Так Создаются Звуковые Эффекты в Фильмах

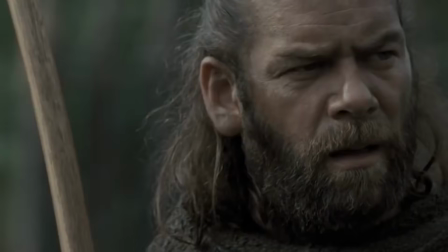Робин Гуд Фильмов про Робина Гуда огромное количество,
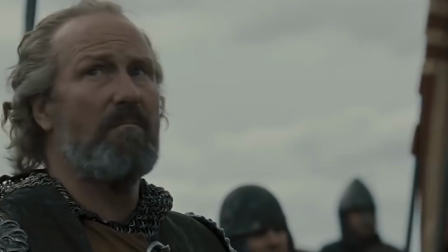и секреты каждого из них мы, конечно, раскрыть не успеем, поэтому давайте лучше посмотрим на экранизацию 2010 года.
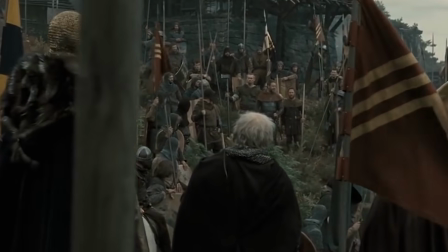Рассел Кроу, Кейт Бланшетт и вручную озвученное оружие главного героя.
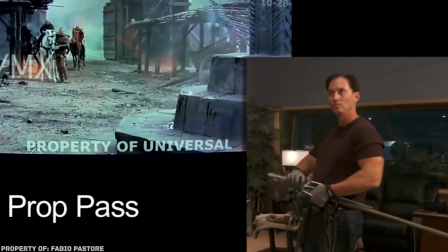Прижав сай, тройной клинок, которым владел черепашка Рафаэль, к эфесу настоящего меча, можно получить вполне средневековый звон оружия.
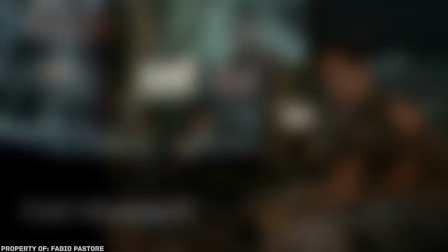А если хорошенько помять кожаную сумку, то будет отличная озвучка для одежды главного героя.
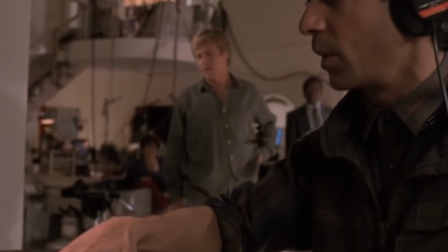Но наши самые любимые — это тот звук, с которым Рассел Кроу вытаскивает меч из ножен,
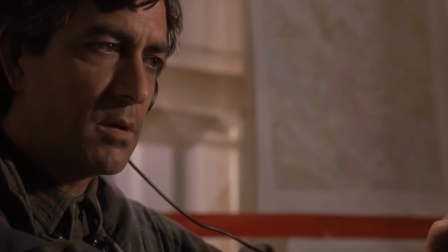потому что шумовик для этого проводит по клинку металлической кухонной лопаткой.
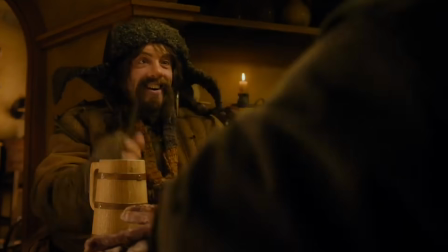Лопаткой, Карл! А что, все вилки уже поломались? Нет, ну это же просто потрясающе, согласитесь.
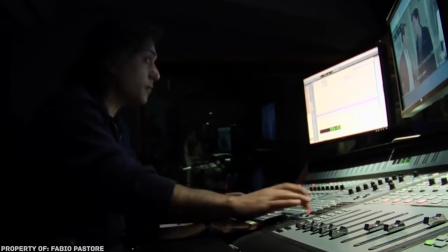Еще очень круто выглядит озвучивание лошади.
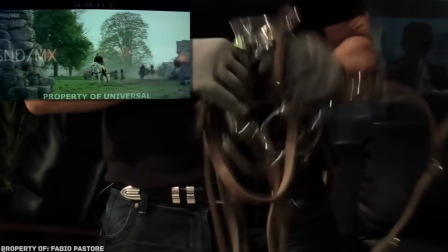Включая не только стук копыт и звон с бруи, но и тяжелые коняшки на дыхании.
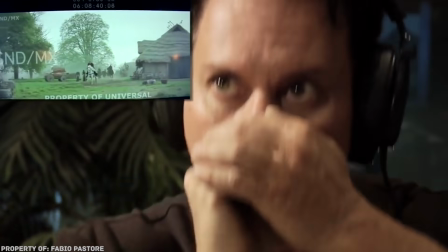Причем с разной интонацией. Вот вы можете так сделать?
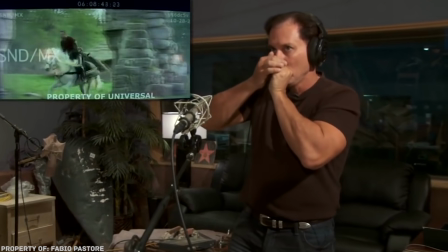А дизайнеры звука могут. Хоббит.
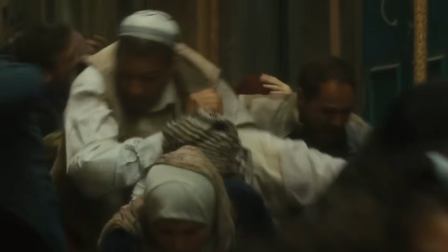Знаете, как записывают самые обычные звуки паникующей толпы, которые часто используются во многих масштабных фильмах?
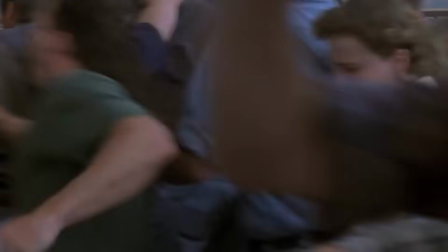Если лента крутая и может считаться блокбастером, то в ней обязательно будет какая-нибудь толпа испуганных людей с криками, несущихся прочь от опасности.
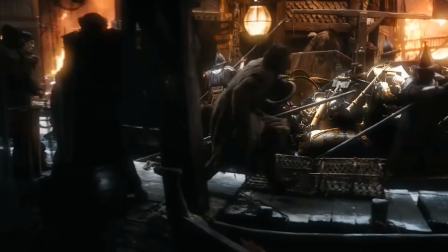Вот и в «Хоббите» без этого не обошлось. И для записи криков испуганных жителей Дейла, убегающих от Смауга,
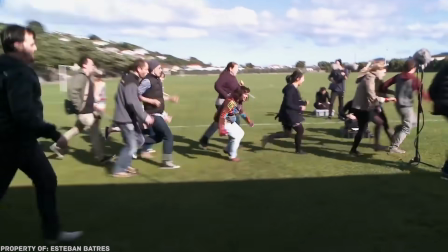были приглашены родственники и друзья работников съемочной площадки.
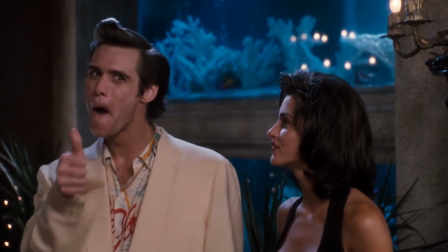Надо сказать, свою роль они отыграли просто отлично. Особенно вот этот парень, который размахивает руками.
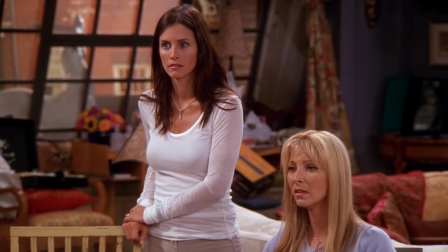Трудно представить, что думали местные жители, слышая эти душераздирающие крики в разгар ясного летнего денька.
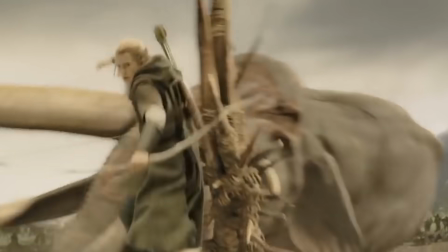Впрочем, они, наверное, уже привыкли, ведь в Новой Зеландии в общей сложности было снято шесть фильмов по вселенной Толкина.
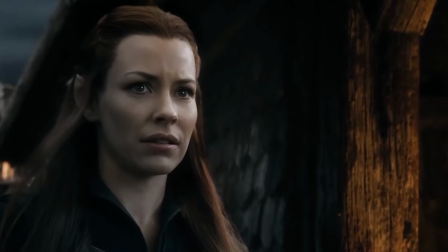Скорее всего, после этого уже ничему не удивляешься неостроухим покупателям в магазинах, не оркам, греющимся на солнышке.
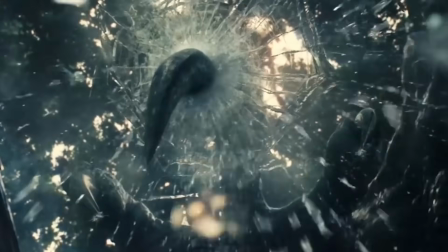Мир юрского периода Просмотр фильмов про грозных динозавров, пытающихся съесть главных героев, никогда не будет для вас прежним, если вы увидите, как именно создается рычание этих самых динозавров.
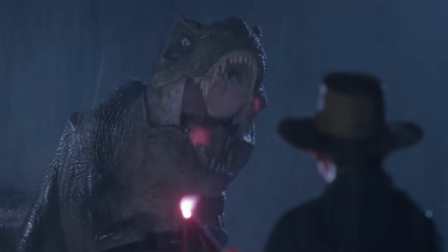Его уж точно никак не запишешь вживую, если только у вас под рукой нет машины времени, чтобы быстренько сгонять в мезозой. Неудивительно, что создателям фильма приходилось прибегать к самым неожиданным уловкам, например, записывать работу огромных машин на заводах,
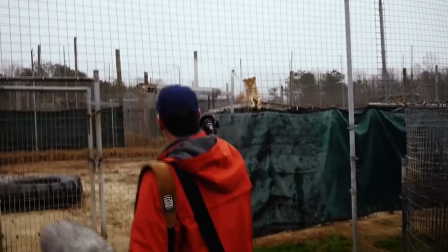А потом совмещать эти механические звуки с рычанием львов, страусов и даже обезьян.
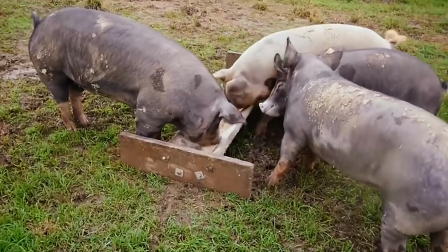Чего уж там, свинкам тоже нашли работу на студии, и в результате получился рев знаменитого Терекса. Как-то он звучит не очень страшно, если знать, что это голоса парочки современных зверей, пропущенные через всякие музыкальные редакторы.
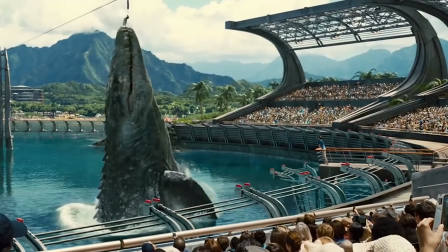Кстати, для того звука, с которым сжимаются челюсти огромного динозавра,
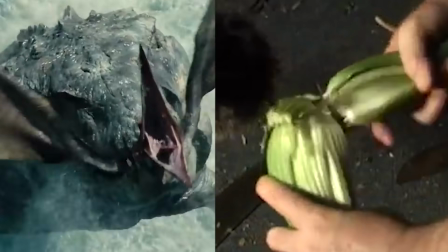используют совершенно безобидный сельдерей. хрусть и потенциальный обед раскушен пополам.
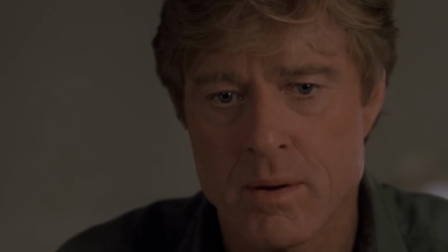Человек из стали Что нужно сделать, чтобы зритель на экране услышал, как стильные красные сапоги Супермена наступает на лед, покрытый снегом?
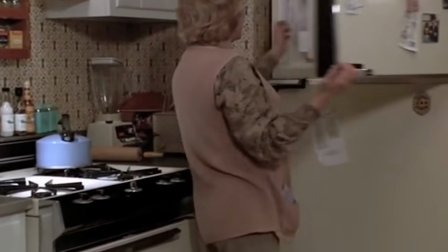Нет, вовсе не вытащить зимнюю обувь, предварительно достав из холодильника парочку ледяных кубиков.
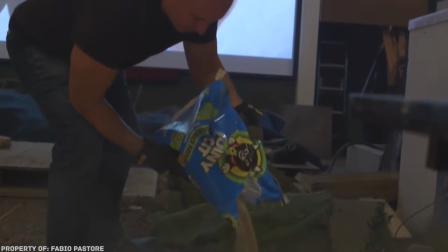Достаточно будет самого обычного песка в перемешку с пленкой и обычных сапог на ногах специалиста по шумам.
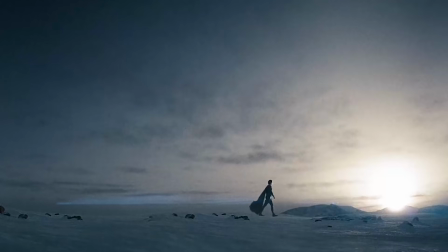И даже если идея кажется вам абсурдной, поверьте, во время просмотра блокбастера вы точно не заметите никакой разницы.
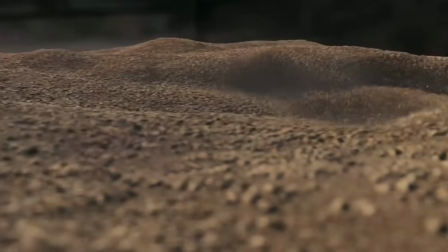Пленка с песком вообще очень дружны со знаменитым криптонцем.
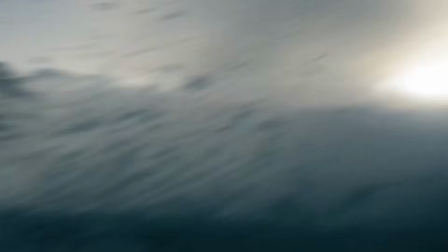Например, чтобы озвучить его эпичное приземление, достаточно насыпать их на небольшой пустой чемодан, а потом от души стукнуть по нему бейсбольной битой.
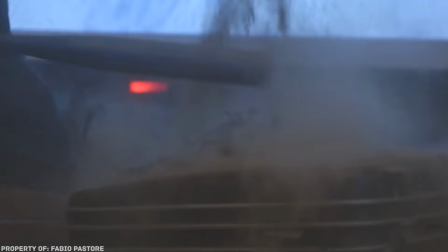Дышь! А потом еще раз бам! И немного посыпать песочком сверху.